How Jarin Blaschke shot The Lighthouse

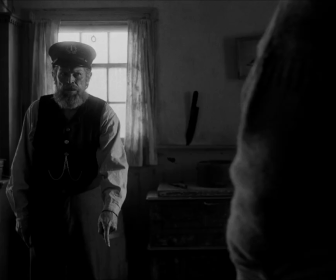(4:04)
I mean, yes, it has this element of realism,
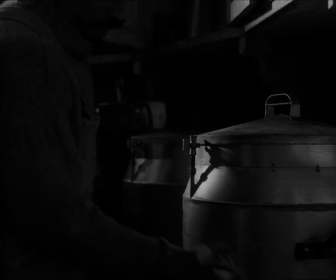(4:06)
but the way in which the light falls and how Blaschke has played with shadows really makes me think of something almost mystical.
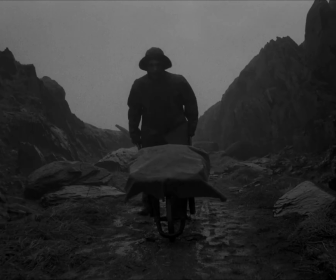(4:13)
Now, the exterior scenes almost feel contradictory. They're cleaner, in some parts, are nowhere near as dark, the shadows are less prominent,
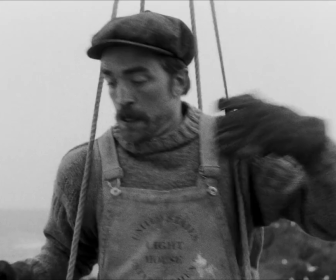(4:22)
if they are even there at all, and the lighting is very natural, organic.
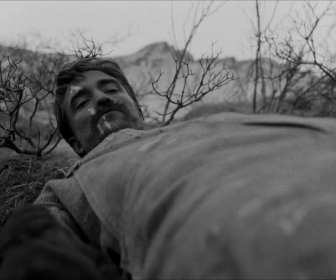(4:26)
However, outside we are exposed to the elements, and this allows us to feel fully immersed when the weather takes a turn for the worse, or better.
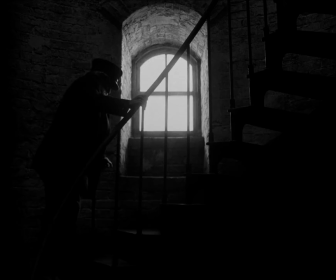(4:35)
To look at it from a more theory-based perspective, however, we could suggest that the darker, more low-key interiors bring out the worst in Wake.
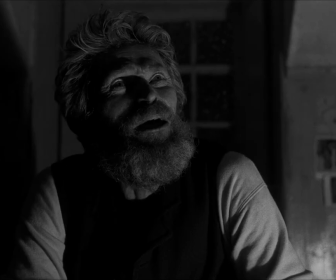(4:43)
Now, that's not to say that he's an amazing guy outside, but whenever he's shown in this environment surrounded by shadows, we feel more scared for Winslow.
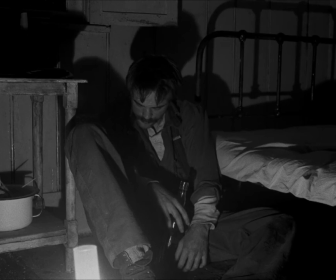(4:51)
Or is it Howard? Now, as the film was shot using low sensitivity stock,
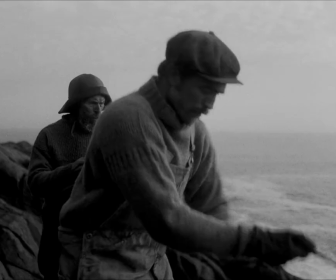(4:56)
Blaschke had to use 8 and 9K HMIs as well as M90s and 18Ks throughout, as natural light would be nowhere near enough.
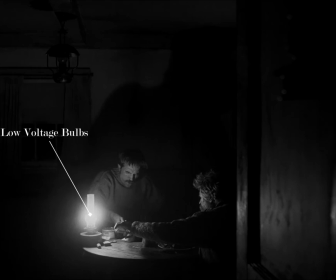(5:04)
He would then bounce them off muslins for a softer glow. As for the nighttime, he opted for low voltage bulbs and china lights, and even though this is minimal lighting,
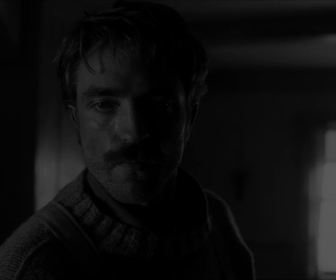(5:13)
as he was shooting at 50 ASA, it was extremely bright on set.
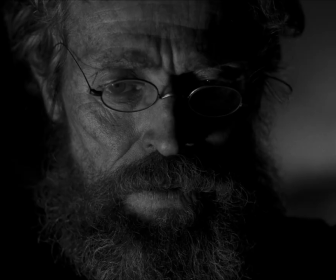(5:19)
So, to address the elephant in the room, this is quite a unique aspect ratio.
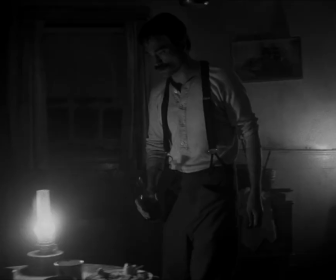(5:24)
So unique, in fact, that the last time it was widely used on a production of this scale was back in the
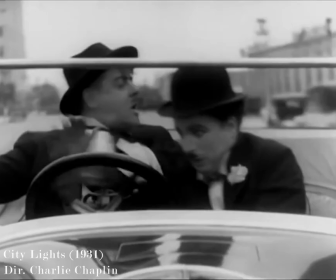(5:30)
1930s on films like Vampire or City Lights.
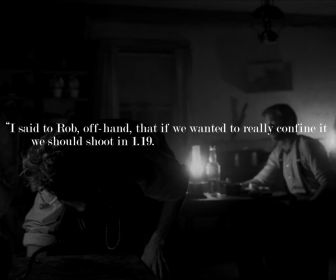(5:34)
I said to Rob offhand that if we really wanted to confine it, we should shoot in 1.19.
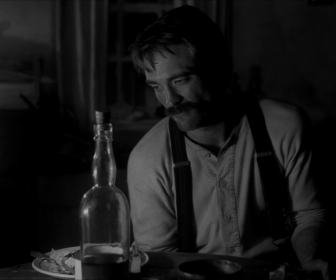(5:40)
It wasn't necessarily serious, but he really took to it. The choice to shoot in this aspect ratio is actually quite an interesting one,
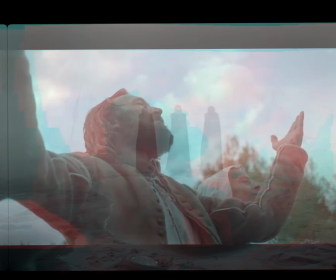(5:47)
as every other film like this has either been shot in 1.37:1 or 1.66:1.
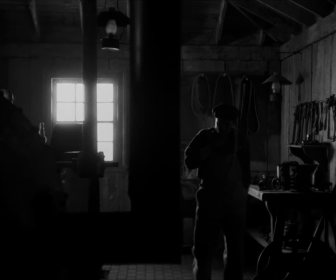(5:53)
Now, we can rule out 1.66:1 being used here, as it just wouldn't have been right. I don't know how to explain it, but it just wouldn't.
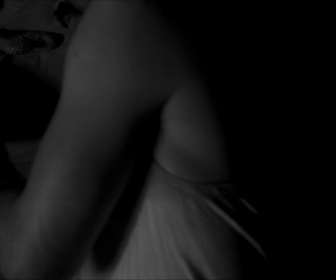(6:00)
However, not using 1.37:1 is weird, as it's so much more common, although that could also be the reason as to why they didn't use it.
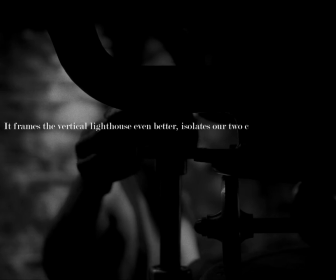(6:09)
However, Blaschke puts it best as, it frames the vertical lighthouse even better,
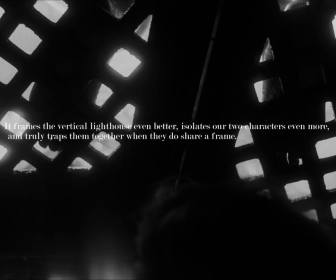(6:14)
isolates our two characters even more, and truly traps them together when they do share a frame.
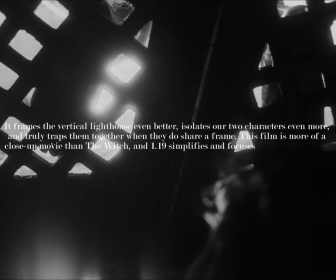(6:19)
This film is more of a close-up movie than The Witch, and 1.19 simplifies and focuses on those details in a beautifully direct way.
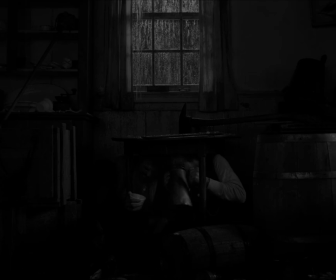(6:28)
As for the composition, you already know where I'm going with this. Everything pretty much happens in the center of the frame, and let's be honest, you've heard it all before.
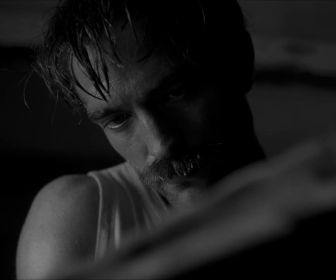(6:37)
It shows immersion in an environment, creates power, duality, can be used for impact.
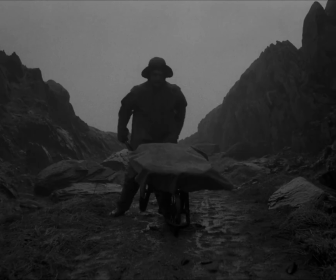(6:42)
But this explanation gets boring after a while, and also Blaschke probably also did it for another reason on top of those,
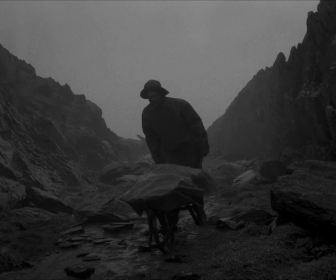(6:49)
as it's pretty hard to create a balanced frame when your frame is in a square, especially when you only have one character in the shot.
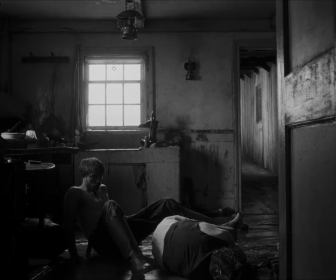(6:57)
However, what's much more interesting to look at is the other shots, where we have both Wake and Winslow.
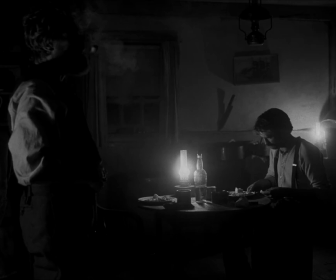(7:02)
For example, here, where Wake is larger in the frame and he has more power in the frame.
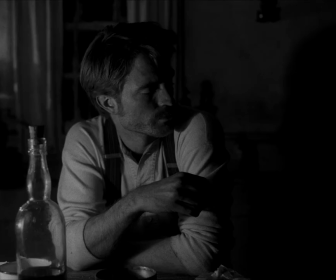(7:07)
At this point in the film, he knows more and is therefore much stronger in a sense than Winslow.
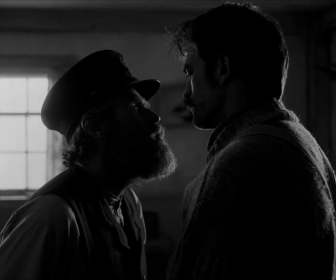(7:13)
But then there's this kind of switch later on in the film. Winslow is now bigger, and yes, Pattinson is taller than Defoe, but he's also closer to the camera.
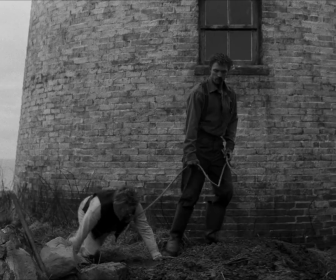(7:22)
He's now the more dominant figure, well, in a size way.
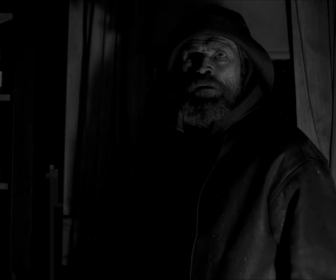(7:25)
I mean, throughout the film they go back and forth on who's the more powerful, and the way in which it's displayed is through their placement.
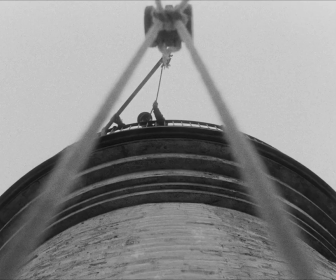(7:31)
Is one bigger than the other? Does one have a frame to themselves? Are we looking up or down?
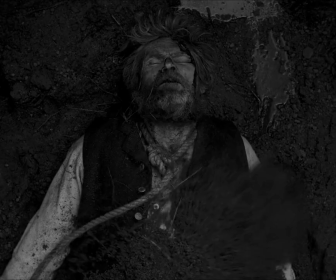(7:36)
The general rules still apply, but it just seems a bit more peculiar because we are watching a film in this aspect ratio.
Why just spill your beans, Tommy?
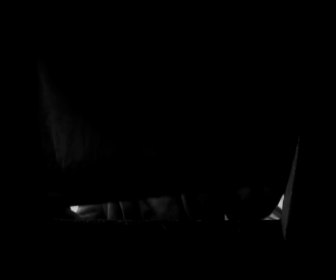(7:48)
So overall, Blaschke has not only managed to create a dark and desolate atmosphere,
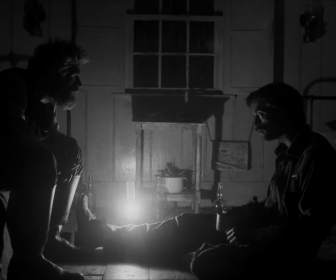(7:54)
but he's also managed to make it unlike any other film in this genre.
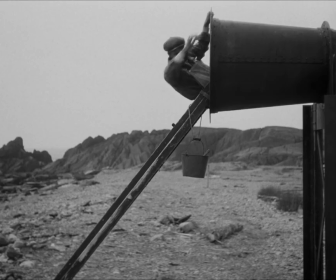(7:57)
He's used an aspect ratio that hasn't been seen in almost 100 years, went after an orthochromatic look that is authentic to the story,
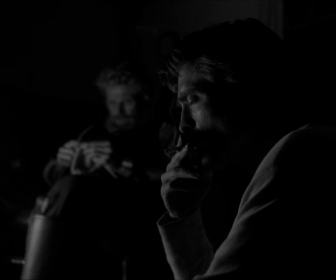(8:05)
used lenses that are older than cinema itself, and basically made every frame look like a painting.